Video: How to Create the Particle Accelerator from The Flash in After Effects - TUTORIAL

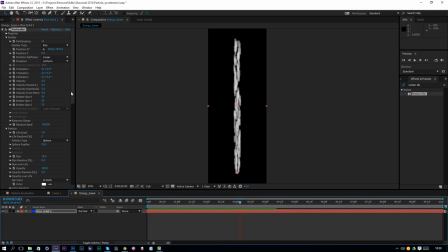[16:40]
Okay, so another thing you can do is go to the physical, the physics here, and also apply a turbulence field and affect the position just a little bit. And then we can see it's moving a little bit from the left to the right, which is a little bit more organic.
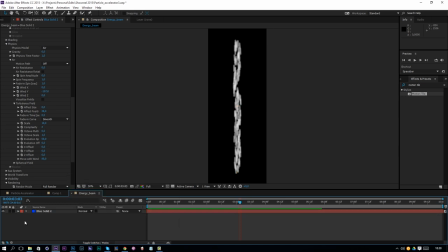[17:01]
Okay, so another thing you can do now is, well, let's first apply it in our scene.
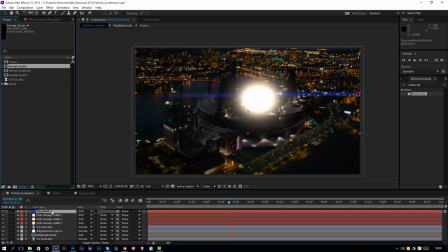[17:08]
Go to energy beam and apply it to the scene and change the mode to add.
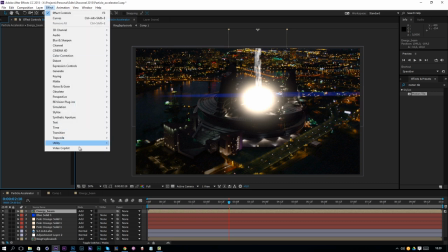[17:13]
Then position it over here. And then you can apply something that's called Video Copilot VC Color Vibrance.
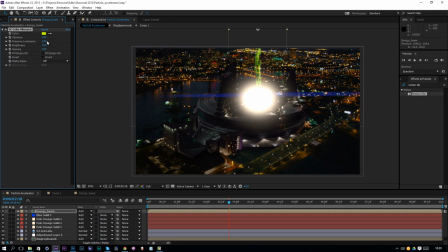[17:21]
And that's something very nice. It's completely free. It's a free plugin from Video Copilot. You can download it in the link in the description. But that makes, if you change your color to something orange, if we solo this, we can see there is light orange, dark orange.
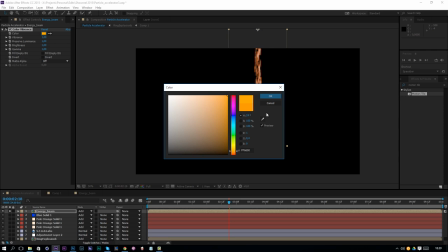[17:38]
There is a lot of kind of colors for orange, and that's very nice to have.
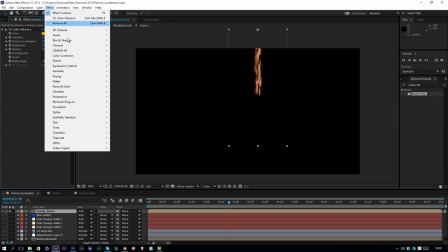[17:44]
Like if you would go to effect,
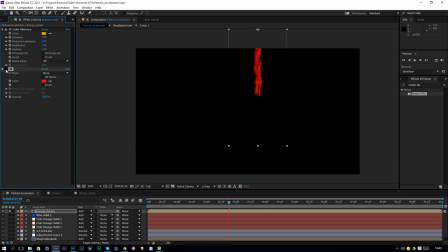[17:47]
generate fill, yeah, you would have one plain color and not the gradation from like here, the highlights and stuff like that.
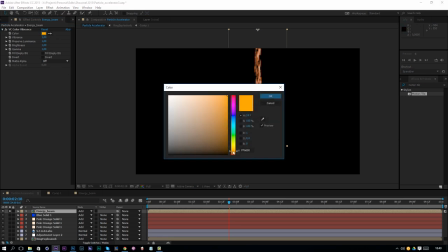[17:54]
So it just makes it a lot more realistic. So there we go.
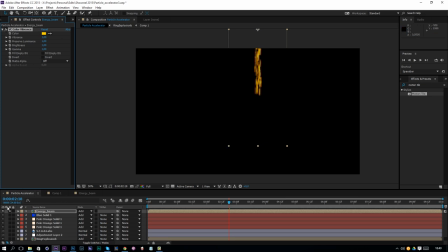[17:59]
We can see here some yellows, some orange, and that's pretty cool. So now if we desolo this and we have it as add, if you go to effect,
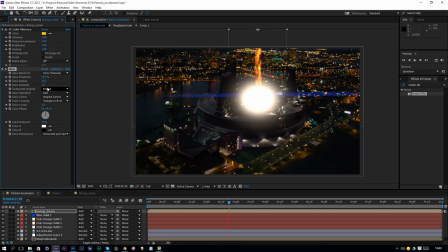[18:09]
stylize, and we add some glow, then we can decrease the intensity, decrease the threshold, intensity, and then duplicate it, increase the radius, and decrease the intensity. And now we have this in our scene, maybe even the intensity here to 0.3.
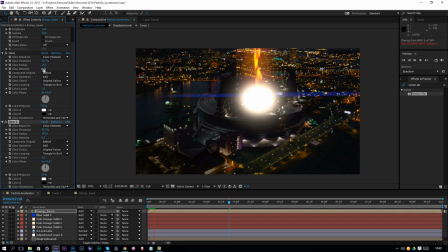[18:28]
So now we have 0.3, 0.2, 0.2. And the radius is at 200 right here, 40 threshold, 40 here, and threshold, and radius 10 here.
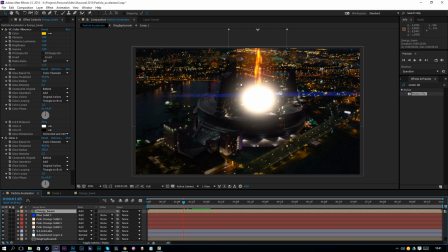[18:42]
Okay, so now we have our beam, and now we want another beam going around this, and that's something that we will create soon. But first I want to animate this flare to flicker just a little bit, and to do that is press T on the keyboard,
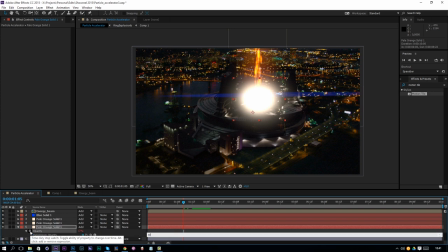[18:57]
press Alt, and then click on the stopwatch, go wiggle, open parentheses and go 8 times, let's say 10. So 8 times a second is going to change 10 in value of the opacity.
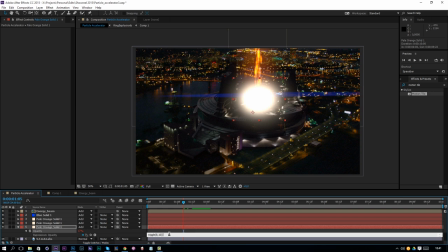[19:14]
So now if we close this down, we'll see what happens for this one.
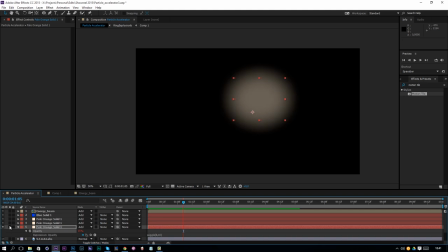[19:20]
You can see it's flickering, pretty cool. There we go. So we will do this for the other ones as well because I didn't do this at first.
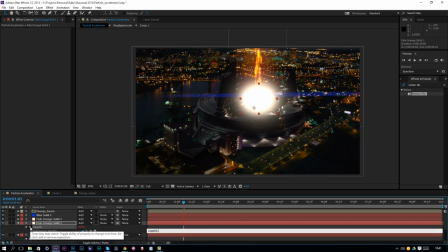[19:27]
So go here, Alt click, wiggle. It's and then we can copy this and paste it over here.
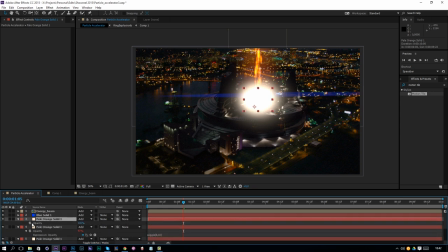[19:35]
So go over here, T on the keyboard, Alt on the stopwatch, paste. There we go. Or what you could also do is click over here, pick with this opacity, click over here and pick with this opacity.
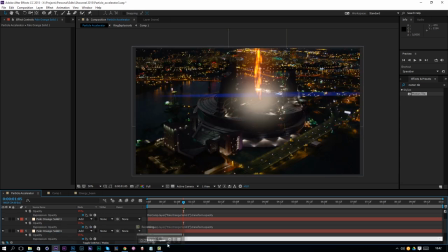[19:48]
And now if you change this to like, let's say 6, they will all change to 6. So if we want to change it to 8, they're all going to be the same effect as the first one.
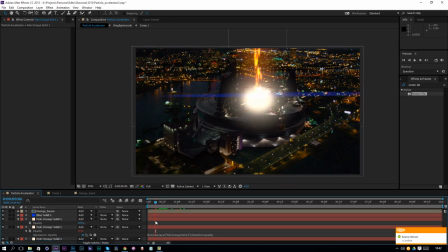[19:59]
Okay, so one thing I will do is I will disable the last one and keep it at 100. just so we have some different flickering, but one very intense one, and that doesn't change too much.
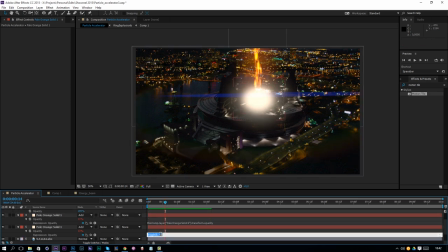[20:11]
Maybe the intensity is also a little bit too high, so let's change it to 5 here. And let's see. So now let's create our particles that are going on tour of this energy beam effect here.
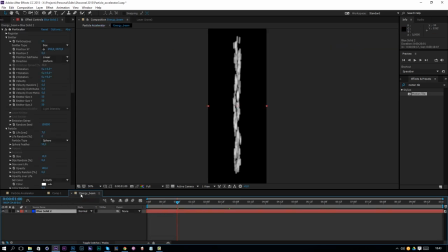[20:23]
So you can also increase the intensity by going to the energy beam composition and increase the particles per second.
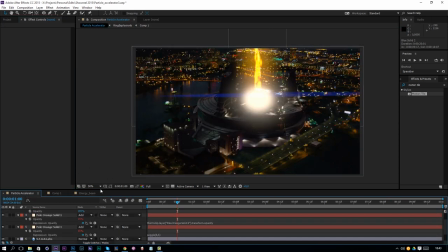[20:30]
Go back and see if you like it. Okay, so this is a little bit too intense for me, so I'll go back to 25. Okay, so just play around with it, and now let's create a new composition,
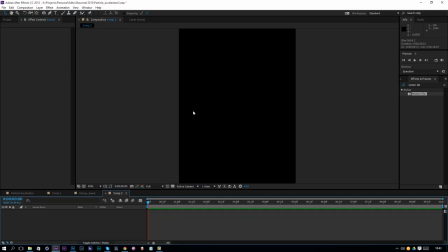[20:41]
change the width to 1000 and the height still at 2000.